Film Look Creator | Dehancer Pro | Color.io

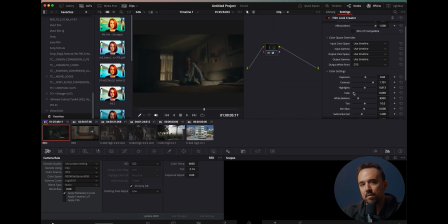Now the fade tool basically kind of mushes the black in the image. I wanna keep our image more contrasty, make the blacks pop a little bit more. So I'm gonna keep that all the way at zero. Now white balance tool, we have a little slider here.
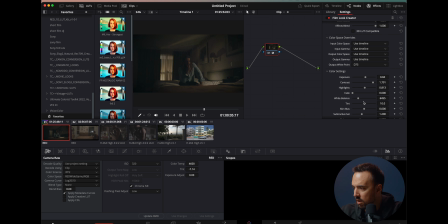So I'm just gonna select, I'm gonna keep it at 64 tint. I'm gonna keep all of this the same. I also don't wanna ruin the skin tones.
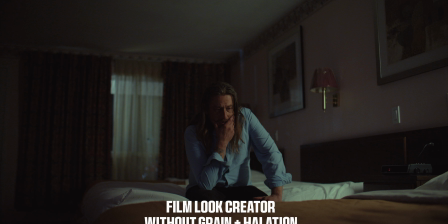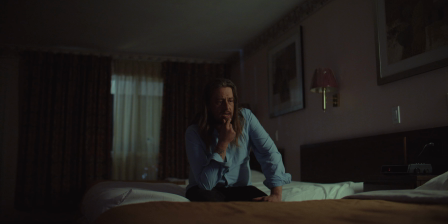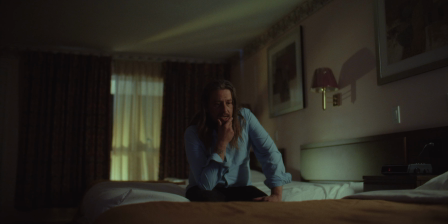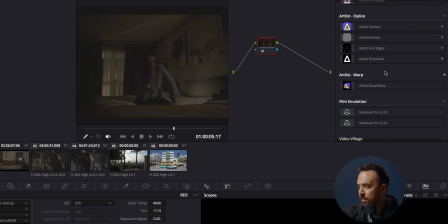So I'm gonna go to reset. I'm gonna go all the way down to Dehancer Pro. I'm gonna add that on and then we're gonna go to choose camera, select, and we're gonna go to red.
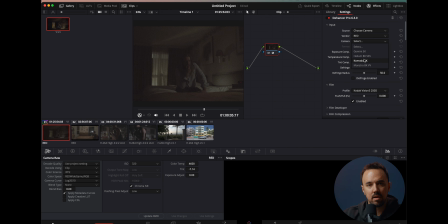So now Dehancer and color.io have more of an input selection for us to choose what kind of log format we are rolling with on top of the camera source that we're using. So in this case, shot red 6K IPP2. You know, this doesn't look very good, but we have some fixing to do.
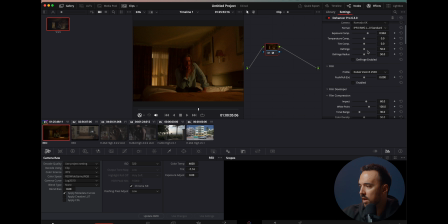Let's just make it bright and change the temperature a little bit. We'll bring it down. I'm going to choose Kodak and then I'm going to bring our whites.
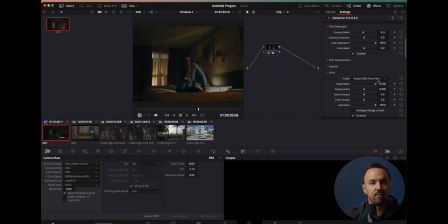I'm going to bring the target white ratio over just so it's adding more of a warm look into the whites of the image. And then I'm going to bring the contrast over just a slight. Now I'm going to take off the grain
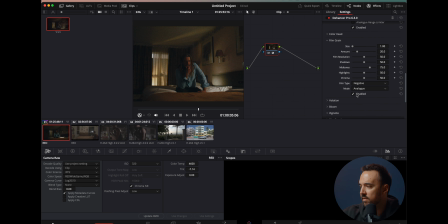for now, just so we can see what's happening to our overall image. Exposure, let's bring this up a little bit. And then tonal contrast, I'm gonna leave it right there.
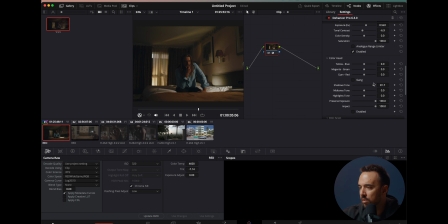Now color head, so shadow tone, first of all, we're gonna have to enable this. I'm gonna bring this over. So if we go over, we can see it's adding a little bit more blue into our shadows over here.
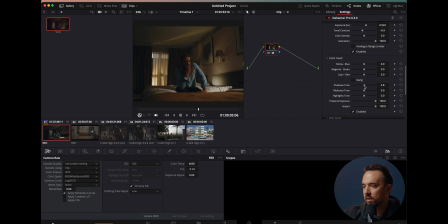So I'm gonna bring this over so we can keep a little bit more of the blues and warms in there.
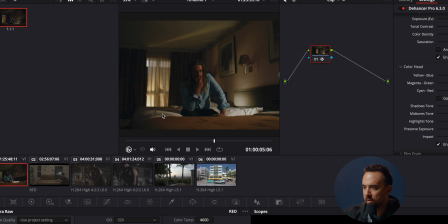Now this is, now the highlight tones are basically only affecting our highlights in the image, which is right here and right here. As we can see, as I slide over, the colors are changing. I like the warm look in there.
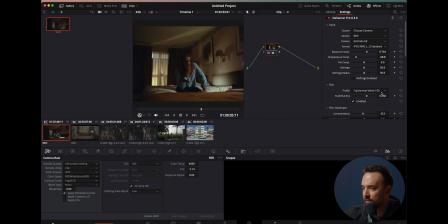We're using Fujichrome Velvia 100. Never used this film preset, but I like what it's doing to the image. It's giving us more of like a warm vintage look. So I'm gonna go to grab still, and I'm just gonna make sure we export this one as well. So now I'm gonna add this one to the top of the screen.
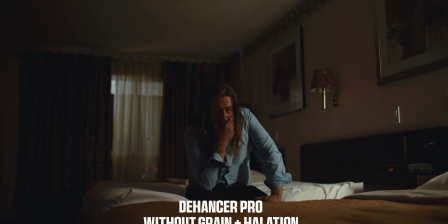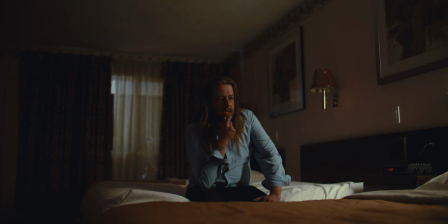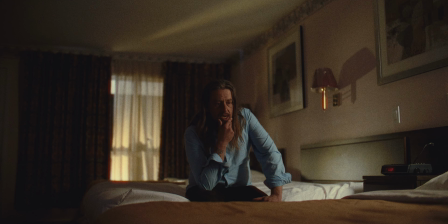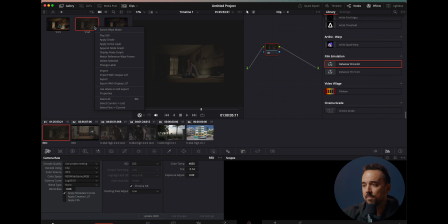And we're gonna compare those two with color.io, and then we're just gonna go to export, and then I'm just gonna put log. So now what we have to do is go to color.io here on my desktop.
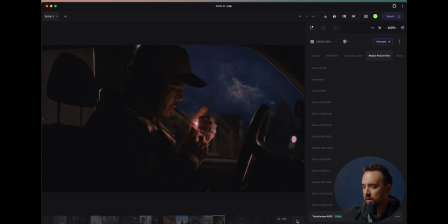Now these are all programs that, or all projects that I've been doing. Here, I'm gonna select red log 3G10.
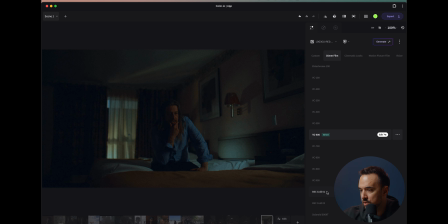So now we're gonna select a film preset that we wanna choose from. So I like the BSC cold one. Now we're gonna go over here to the square, and we're gonna just kind of fix this up a bit.
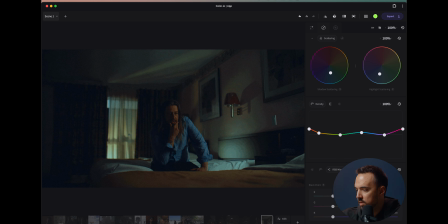That's nice right there. And then we can also crush the blacks down here, or we can bring them up. Let's bring the green all the way down. And boom.